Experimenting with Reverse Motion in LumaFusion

Reverse motion is a special effect that's well established in the film industry. This week we're going to explore the technique so you can use it effectively within your next video project.
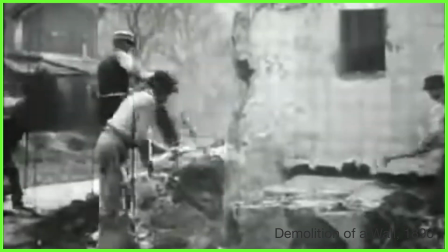0:13 The concept of reverse motion in film has been around for over a hundred years.
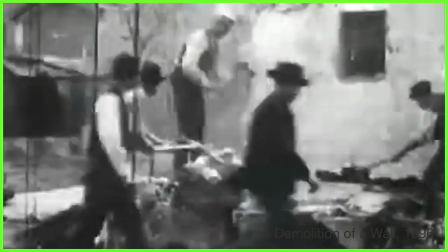0:18 It's a technique said to be accidentally discovered by pioneer of cinematography Louis Luminaire in 1896.
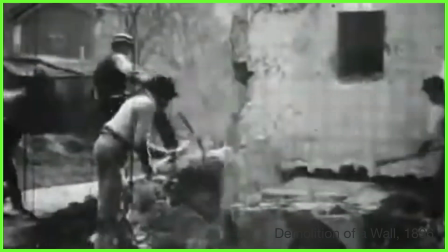0:25 He did so by mistakenly running the projector backwards on his 90-second film
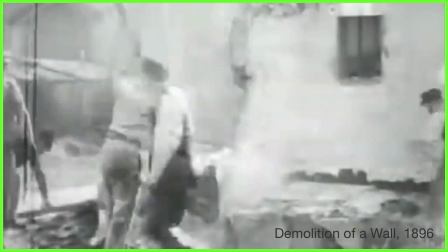0:30 demolition of a wall the construction workers on screen are seen tearing down a wall that
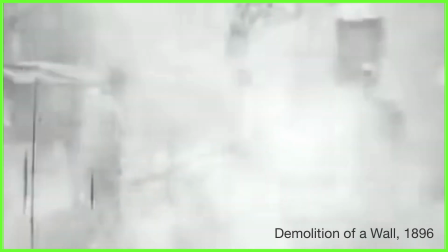0:35 by reversing the content miraculously stands up again although the technique was
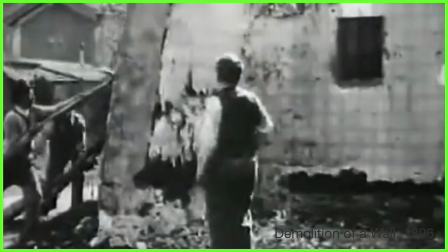0:39 allegedly achieved by accident at the time it wowed audiences and opened up
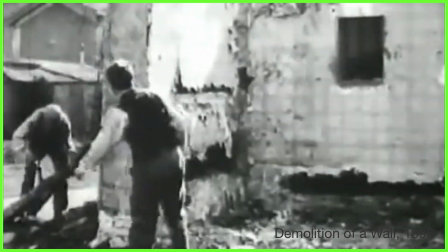0:44 new creative possibilities in film in that moment it was as if humans could manipulate time and make it go backwards
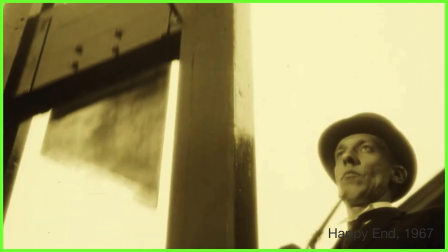0:52 since then we see reverse footage incorporated in cinema and television projects all the time
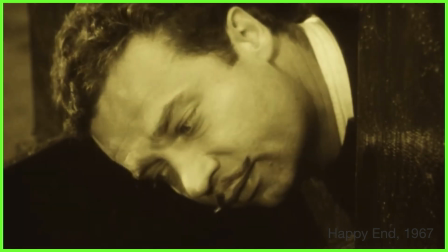0:57 as it's an effect that can be used to enhance the narrative of a story some films use reverse
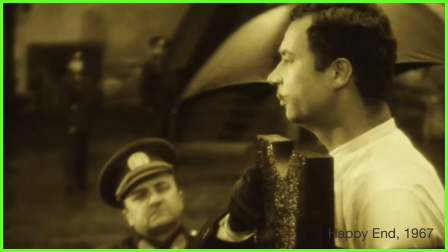1:03 motion to the extreme as we can see here in the Czech film happy end the entire film is based on this concept where shots are played
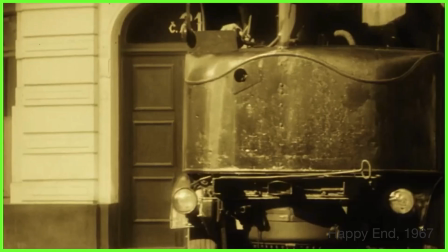1:10 in opposite order and direction to take us through the life events which led to the main characters death at the start of the film this is an
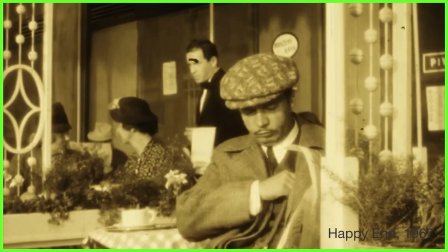1:18 interesting and comical way to demonstrate the passage of time and you can imagine that
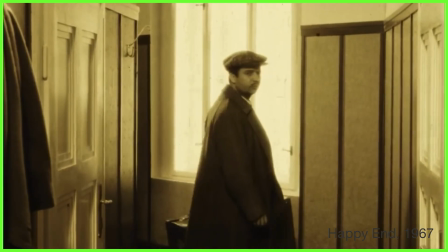1:22 used at this scale was a huge undertaking certainly effect that leads to be thought
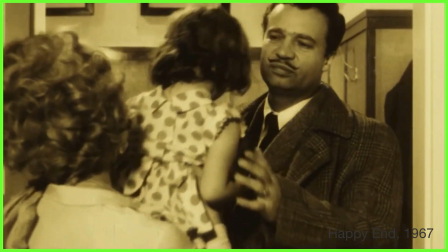1:27 out and storyboarded long before you hit record but as opposed to
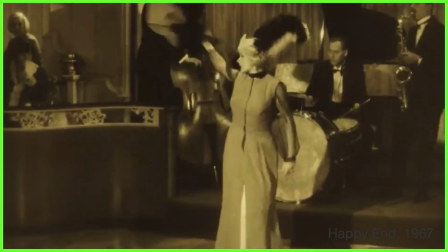1:32 it driving the entire narrative reverse motion can be used in other ways
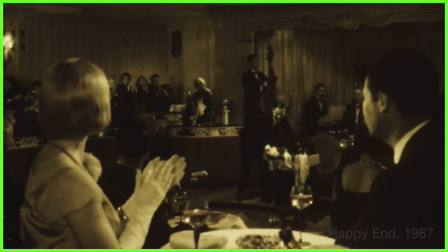1:36 almost subtly within a larger project to help evoke emotion and tell a
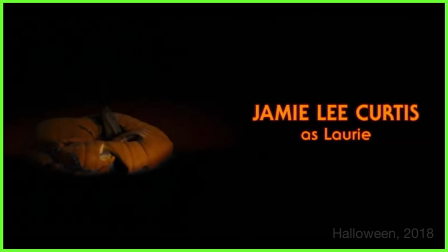1:41 story for example this technique is often used to bring back people and things back to life like here in the opening credits from the Halloween film franchise it's a time-lapse of a rotting pumpkin simply played in reverse but you
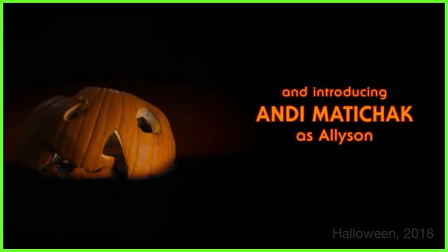1:54 see it creates an eerie spooky looking scene that looks unnatural that's perhaps why the effect is used a lot in supernatural and sci-fi films
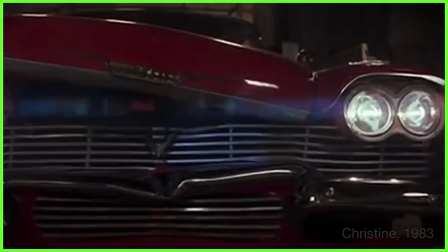2:03 where the concept of time is being bent and it seems like some sort of magic is taking place but reversing content can also take audiences out of the
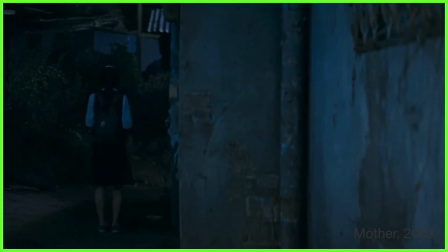2:12 present day depicting the memories our characters are having or indeed the lack of them you see here in the hunger games the
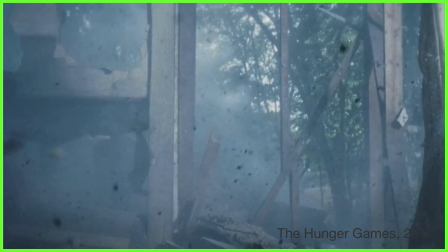2:19 central character recalls distressing events from her childhood reversing Reversing the content gives the piece a dramatic feel,
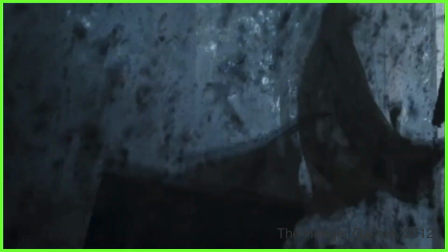2:26 highlighting the extent of her trauma and transports us as the audience into the past.
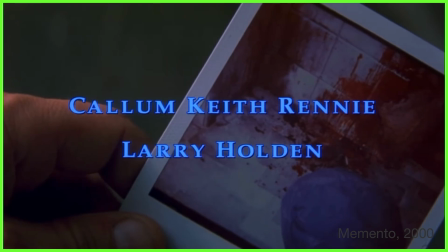2:32 The film Memento, however,
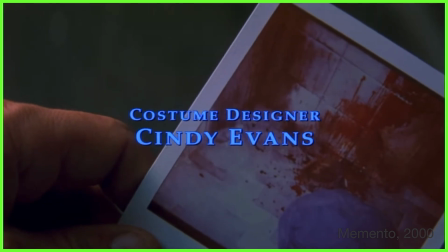2:34 uses reverse motion to create a confused and disjointed feel to the lack of memories the protagonist is having as he suffers from severe memory loss.
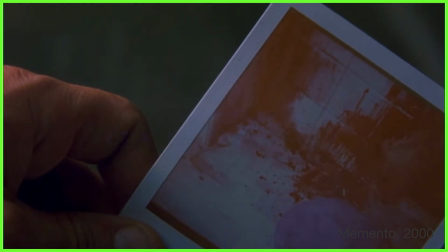2:42 This simple scene reversing the development of a Polaroid picture sets the tone of the film and puts the audience right in his mind,
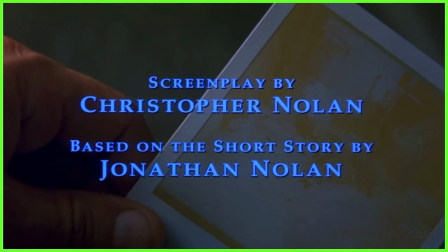2:49 with the viewers not knowing any more information than the central character himself leaving us feeling unnerved
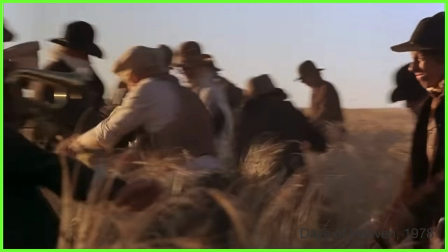2:54 and uncertain it's clear that reverse motion certainly is a challenging yet creative technique
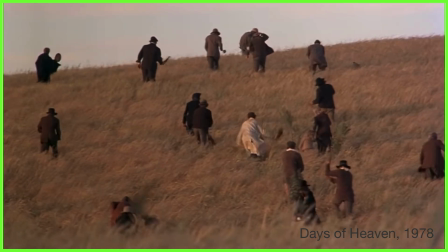3:00 that can be experimented with in many different ways we've even seen this effect
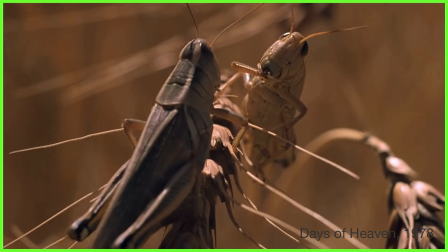3:05 taken to the extreme where artists are flipping it on its head actually performing
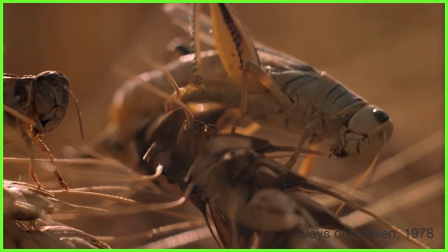3:09 actions backwards in order to then reverse the footage to achieve a natural look
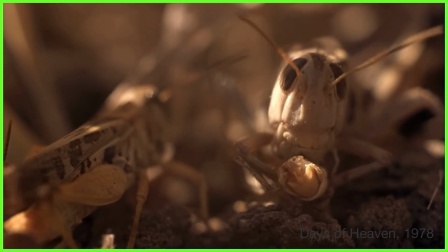3:14 for example the film days of heaven uses reverse on-screen motion to
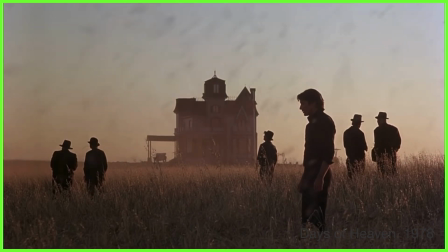3:19 create this beautiful scene where it looks like locusts are rising from the planes up towards the sky.
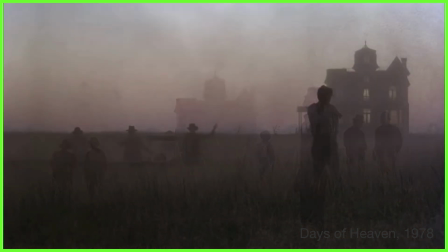3:24 In reality, peanut shells were dropped from a helicopter and the actors moved in reverse, creating a natural-looking scene when played forward in the edit.
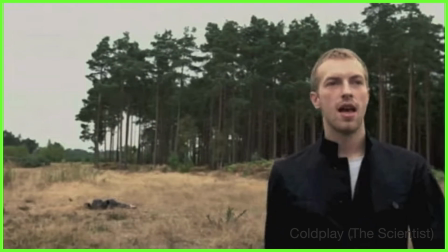3:34 Chris Martin of Coldplay also used this technique, learning to sing his entire song The Scientist in reverse before then reversing the content for playback.
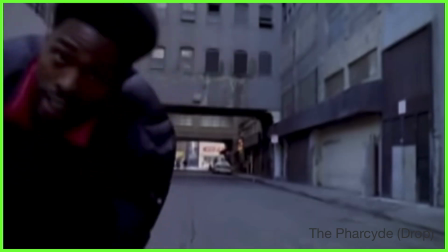3:42 Another example can be seen in Hip Hop's The Far Side,
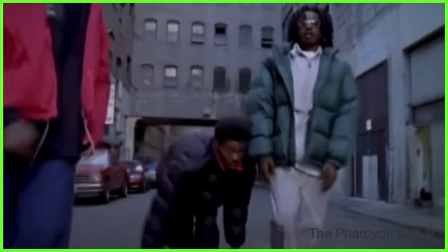3:45 performing their song and routine backwards for an entire music video which was then played back in reverse for the final effect.
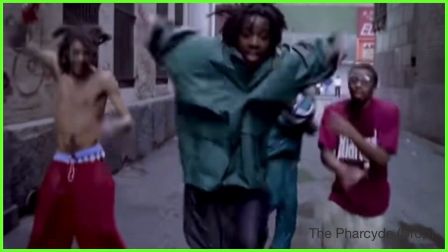3:52 It's a bizarre concept to get your head around but as you can see can create these interesting surreal visuals not seen anywhere else. So how do we actually reverse our content in LumaFusion? Well there's just three simple steps.
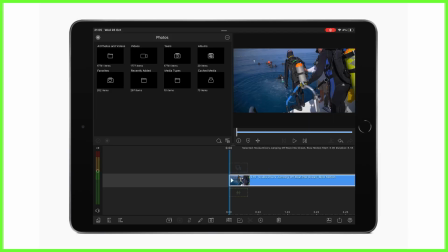4:05 Firstly double tap on the chosen clip on the timeline that you want to reverse.